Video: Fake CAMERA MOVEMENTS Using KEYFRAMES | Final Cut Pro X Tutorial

Today I'm going to show you how you can fake camera movements in Final Cut Pro to create a sequence like this.
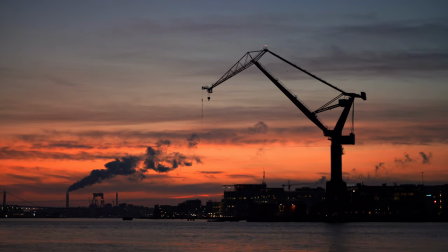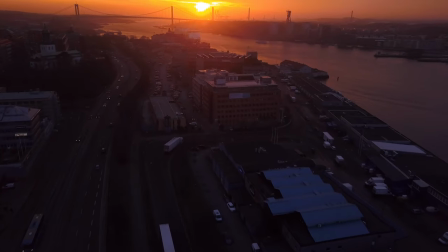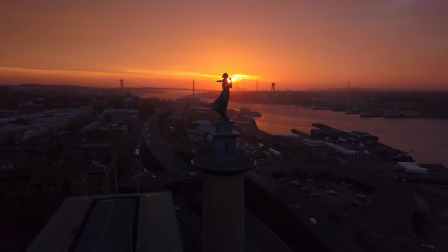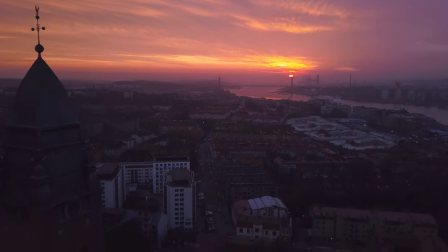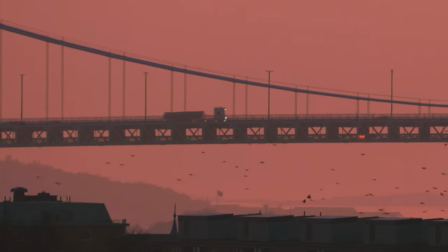I was so lucky to get that shot with the truck driving over the bridge and the birds comes flying under it in the same direction. It just looks so dynamic. Faking camera movements in Final Cut Pro is actually really really simple and I've been out lately trying to shoot a lot of time-lapses of the sunsets and the sunrises here in Gothenburg and when you're shooting a time-lapse you just basically rig up your camera on a tripod and then record and let it stand there for like 30 minutes and you don't really get any panning motion or anything like that and if you follow me on Instagram then you've probably seen all those like quick edits that I've done and post that onto my Instagram story and I'm shooting all my time-lapses in 4k and that means that it gives me more flexibility to change the scale of the clip and position of the clip when I jump into Final Cut Pro. Before I show you how it's done, I'm just gonna say welcome to all the new people that have joined in here, you guys are amazing, and to all of you that have been here for a while, thank you so much for the support that I'm getting from you guys, you rock! And if this is your very first time watching me, then you might want to consider hitting that subscribe button because, you know, that'd be appreciated. So let's jump into Final Cut Pro and I'll show you how it's done. All right, so we've got all the clips that we want to use in our timeline in Final Cut Pro and we're going to do some Changes to a couple of these because we want to give it a more dynamic Feeling to those shots that are shot on a tripod. So we're gonna start off with the first clip here We will have the crane in the foreground and the smoke in the distance And I want to give it a little bit of like zooming out feeling so it feels a little bit more dynamic So to do that We're gonna make sure that
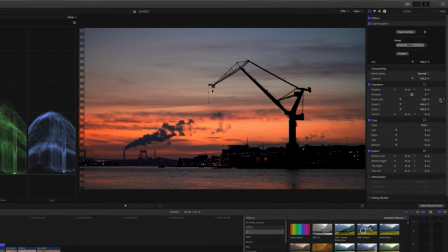we are in the beginning of the clip and then we're gonna go up here to the right and then I'm gonna hit the scale keyframe and we're gonna press
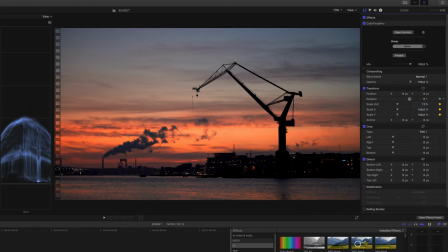add a keyframe and then we're gonna go up to 115 I think maybe that's a little bit too much we're gonna take it 110 you don't want to add too much of the zoom because then it's just gonna feel unnatural when you're watching it so we're gonna make sure that is a slow but noticeable soon I think 110 is fine so we're gonna go to the end of the clip and then we're gonna hit arrow back
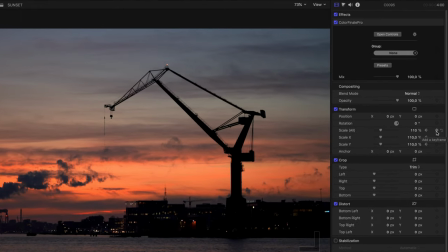so make sure that we've at the right clip and then we're going to add another keyframe here and we're going to set it back to a hundred.
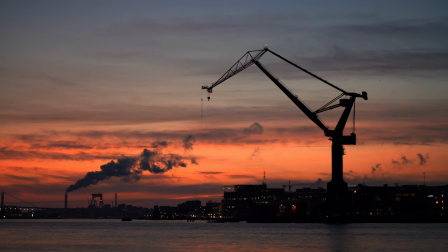So if you play this back you can see that we got a little bit of zooming out going on in the clip and it already feels much more dynamic than without the zoom. So the other clip that I want to add some camera movement to is the one with the truck driving towards the sun. I want to track the truck to make sure that it goes in the middle of the frame straight in front of the Sun so to do
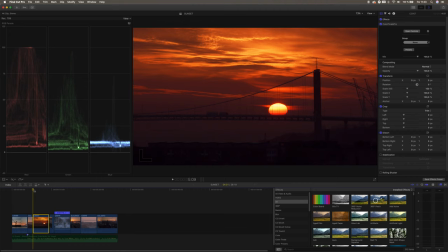that we're gonna mark the clip we're gonna make sure that we are in the beginning and then we're gonna zoom in here we're gonna zoom in to
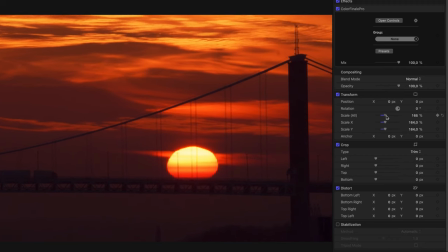maybe hundred and hundred and seventy is fine I think and then we're gonna mark the position this is an important one we're gonna add a keyframe to the position not the scale the scale is on the chain so that we can move the clip without it going out of frame so we're gonna
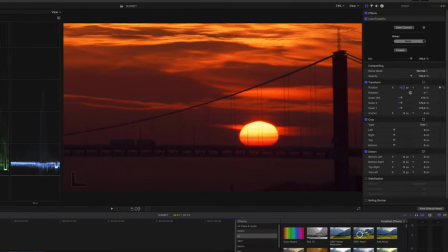set a keyframe for the position And then we're going to choose the x-axis and we're going to drag it so that the truck is in the middle somewhere around here, I think, like 919. Then we're going to go to the end of the clip and then we're going to drag the x-position again
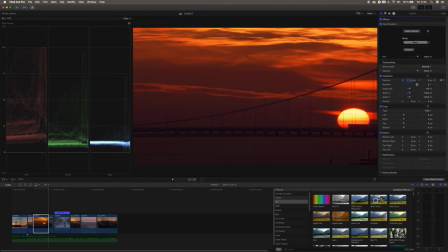so that the truck is in the middle of the frame once again.
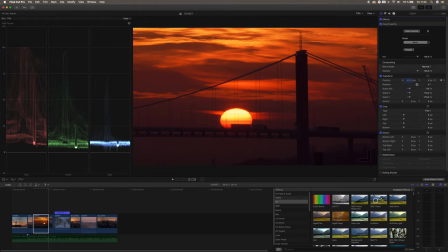Right there.